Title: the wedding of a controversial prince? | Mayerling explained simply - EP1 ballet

When Rudolph enters her room, you would think he would do what all newlyweds do, hug her or kiss her gently, but no.
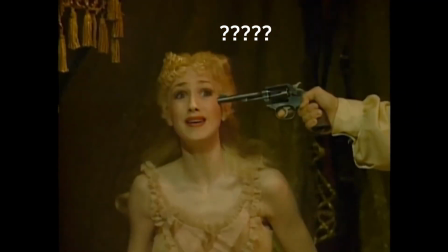[8:22]
As he approaches her, he pulls out a revolver and points it at Stephanie before grabbing her violently.
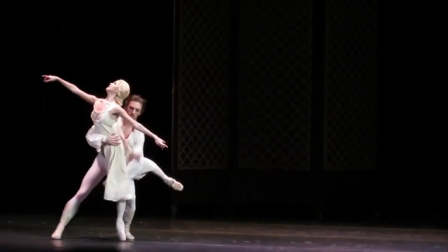[8:29]
The tone of the music changes, the intensity of the movement increases with dangerous acrobatics.
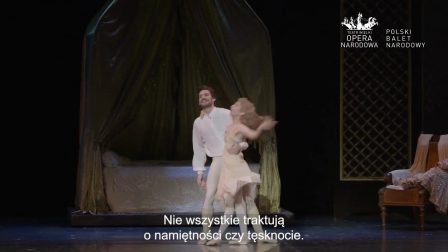[8:34]
He's carried away by his madness. He takes her in his arms.
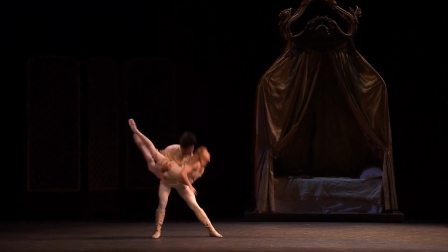[8:41]
There are erotic movements that convey the intimacy of their nuptial scene.
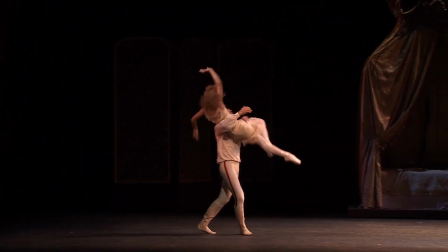[8:51]
There are also acrobatic lifts.
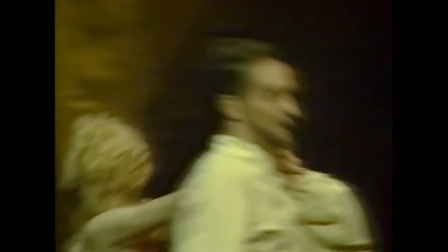[8:56]
Several times he grabs her, although she doesn't want him to, and she resists as much as she can, but she can't stop him.
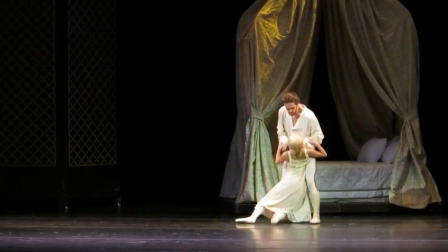[9:06]
At the end, he gets angry and pushes her. He forces her to resume the erotic act without her consent.
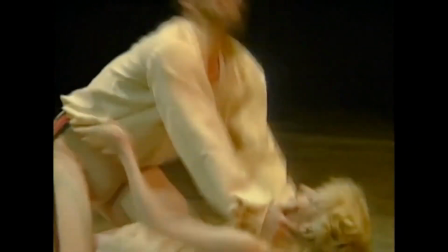[9:13]
Rudolph's hold on her reflects their toxic relationship.
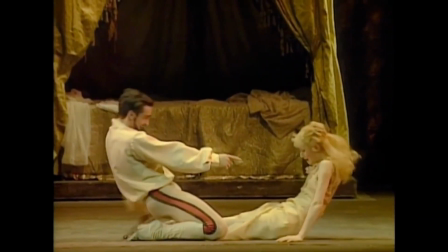[9:17]
The pas de deux is complex and shows violent, non-consensual sex, and is a key movement in the ballet's plot.
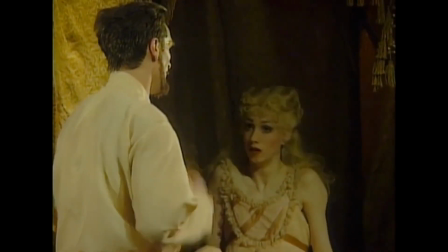[9:24]
The curtain falls to end this brutal scene, leaving the audience in shock at what they have just witnessed. This is the end of Act 1 and also the end of the first episode about Mayerling. I hope you've enjoyed this explanatory video. It was a lot of work. See you next time!